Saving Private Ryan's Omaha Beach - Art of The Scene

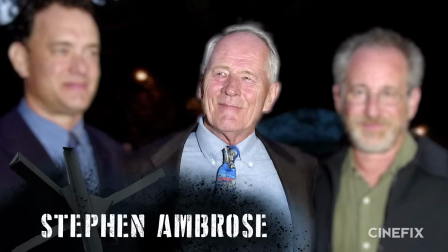(4:09)
Though meticulous in other preparations, including consulting with noted World War II historian Steven Ambrose, Spielberg did not storyboard Saving Private Ryan.
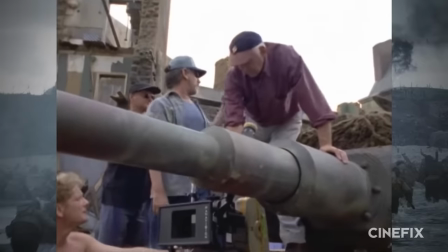(4:18)
This was unusual for him.
If this camera is a waste, I would actually go up on top of the tank and shoot over the top.
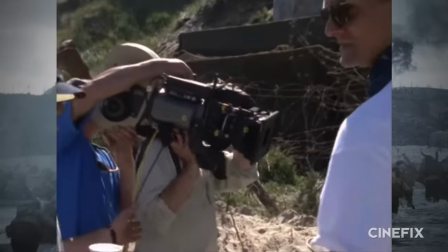(4:24) Why don't you do that now?
Instead, he wanted his camera placement to be inspired by the action and to have a spontaneous reaction while shooting the scenes as they played out.
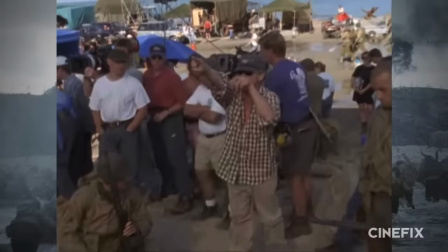(4:32) Stay with him, it's gonna rise up with him, he's gonna shoot at that and then come right back down again.
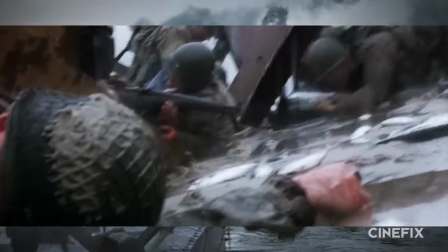(4:37)
The result, especially in this sequence, is that the viewer is put directly into the chaos of war.
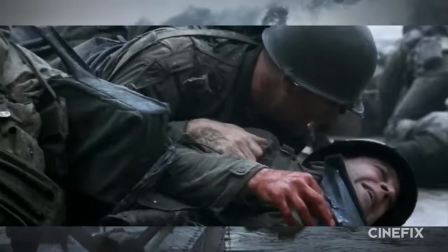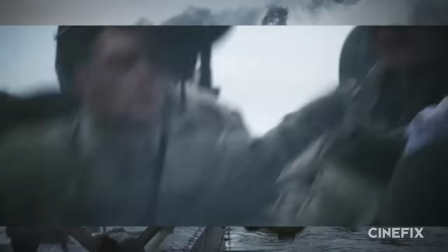(4:49)
Deaths are not dashing or glamorous. Many are killed even before they reach the beach. Others drown senselessly under the weight of their gear.
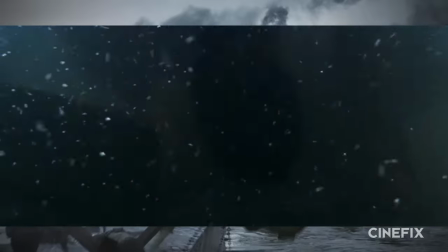(4:57)
To get these grisly underwater shots, which mimic the point of view of a soldier scrambling toward land, a camera on a crane was placed on a 40-foot trailer and backed into the sea.
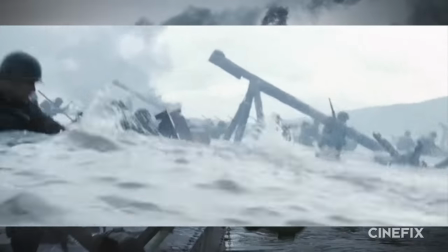(5:06)
For the look of the film, which Spielberg wanted to be desaturated and decidedly low-tech,
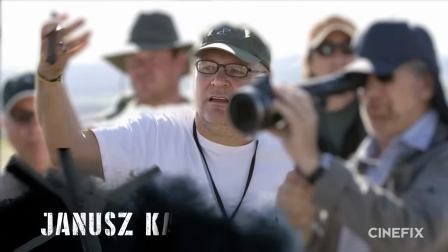(5:11)
he turned to frequent collaborator and cinematographer Janusz Kaminski, who stripped the modern protective coating from his camera lenses to give them a softer,
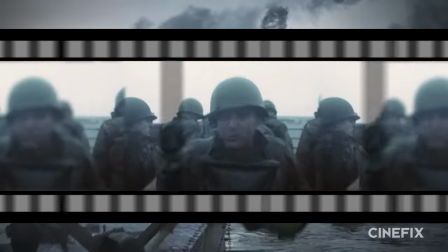(5:19)
more diffused look. He also put the negative through an additional process to extract more of the color, and most importantly for the battle scenes, this one in particular,
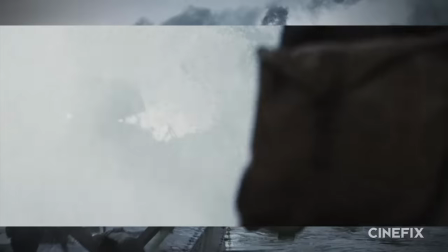(5:28)
45-degree and 90-degree shutters instead of the standard 180-degree shutters.
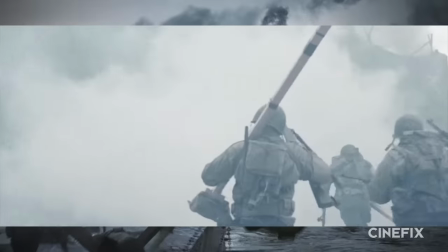(5:33)
This shortened the amount of time the film was exposed and resulted in a very staccato feel to the actor's movements, because it removes any movement blur.
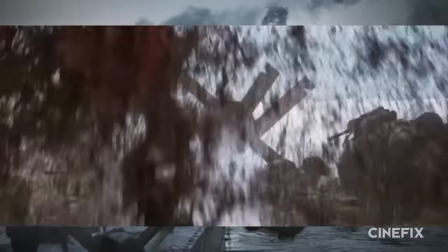(5:42)
It also adds a crispness to the explosions, which Spielberg said made them even more frightening.
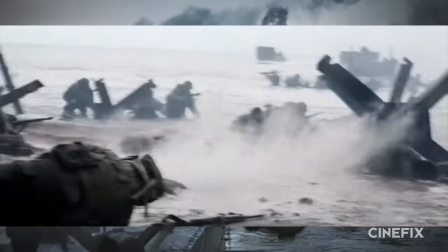(5:48)
Everything becomes slightly more realistic, and individual raindrops and dirt particles become more apparent for the audience.
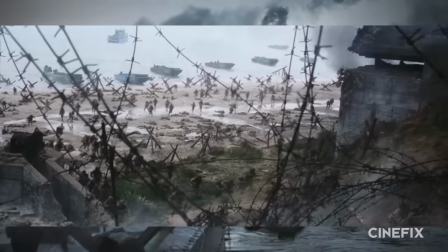(5:54)
Part of saving Private Ryan's legacy is its epic feel on the battlefield, which required some serious work to capture on film.
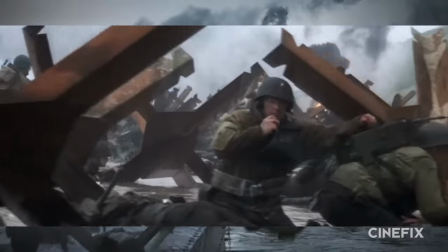(6:01)
This shot from the machine gun tower that Spielberg used to emphasize how easy it was to hit those storming the beach Required a whole night
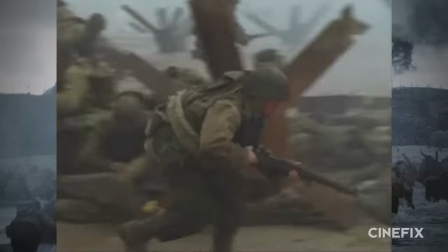(6:09)
of laying out squibs And then they had just two takes to get it right before the crew would have to spend a whole night laying out tons of
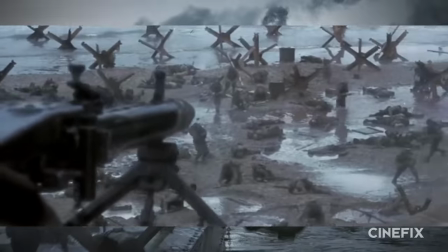(6:16)
squibs again While we're talking squibs Spielberg had his effects crew trick out the guns on
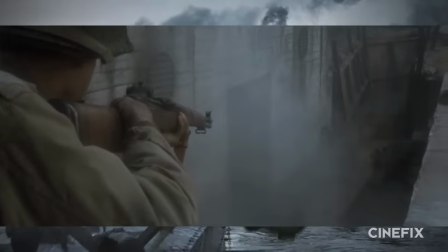(6:21)
screen so that when the actors fired blanks a signal would be sent to the squid pack on another actor,
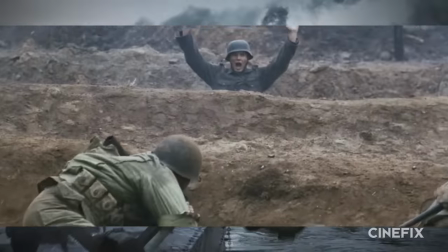(6:27)
so pulling the trigger would both fire a blank and set off the squib on the other target, with distance taken into consideration.
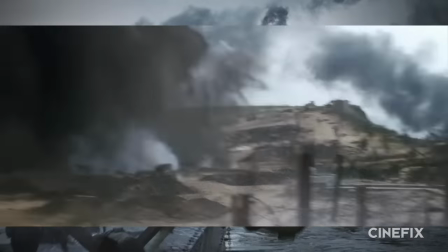(6:35)
Another important directorial decision is the sound, or lack thereof.
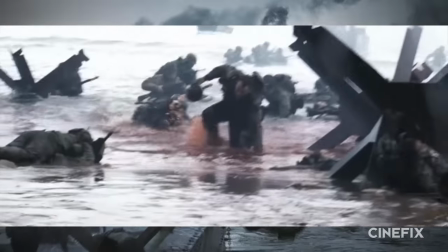(6:39)
In place of an epic score, there is simply the roaring cacophony of war, which drops out altogether on the beach,
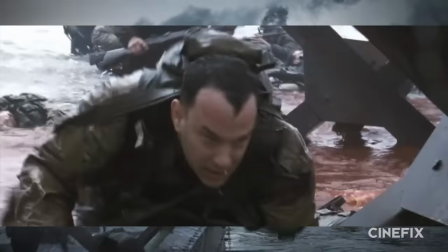(6:45)
mimicking the psychological stress of Tom Hanks' Captain Miller.
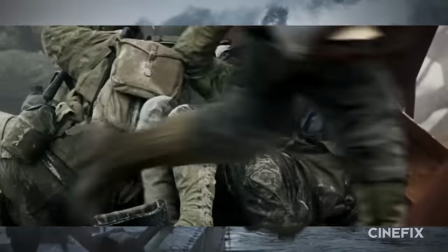(6:53)
It was an idea of Stevens to have these moments where the Tom Hanks character would be shell shock, would take the battle in without normal sound. And I imagine, I remember the sound of listening to a seashell.
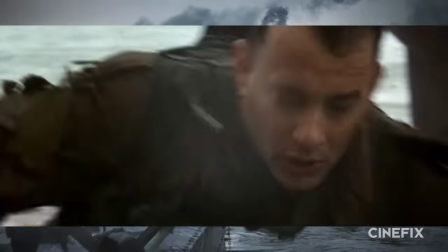(7:05)
But to kind of simulate that, I recorded ocean sounds, played them over a speaker, then recorded them with a microphone through a long tube.
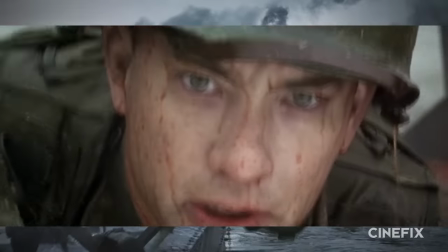(7:13)
It's like a psychological T-whistle that rises and peaks right when we snap back into reality.
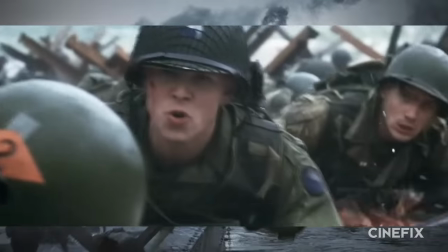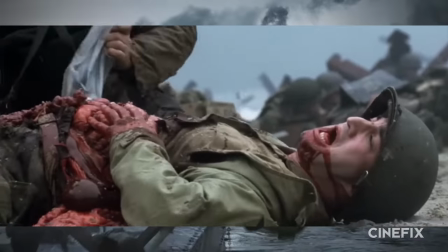(7:28)
Once on the beach, many of the horrifically injured soldiers are being portrayed by actors who were also amputees,
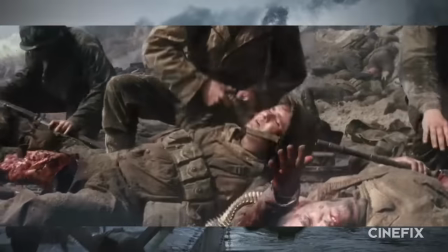(7:34)
which allows the graphic wounds to appear even more realistic.
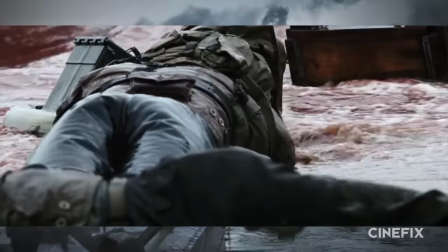(7:38)
Also adding to the sickening realism are a thousand detailed dummies that were meticulously created by prosthetics engineers that litter the beach,
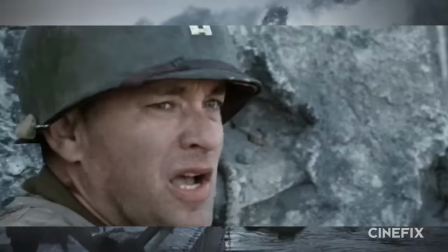(7:46)
itself awash in hundreds of gallons of fake blood. As a viewer, the shock of the initial onslaught wanes as Captain Miller takes charge of his men.
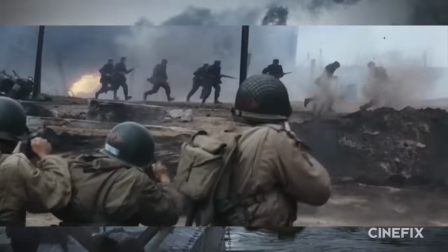(7:54)
There are still moments of unrelenting horror, but the nightmare settles into something almost worse, a recognizable reality.
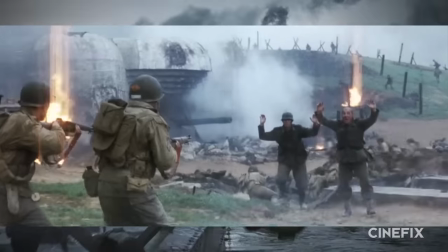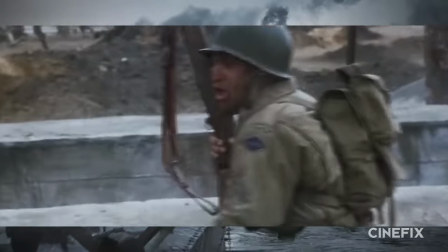(8:10) What'd he say? What'd he say? Look, I washed for supper.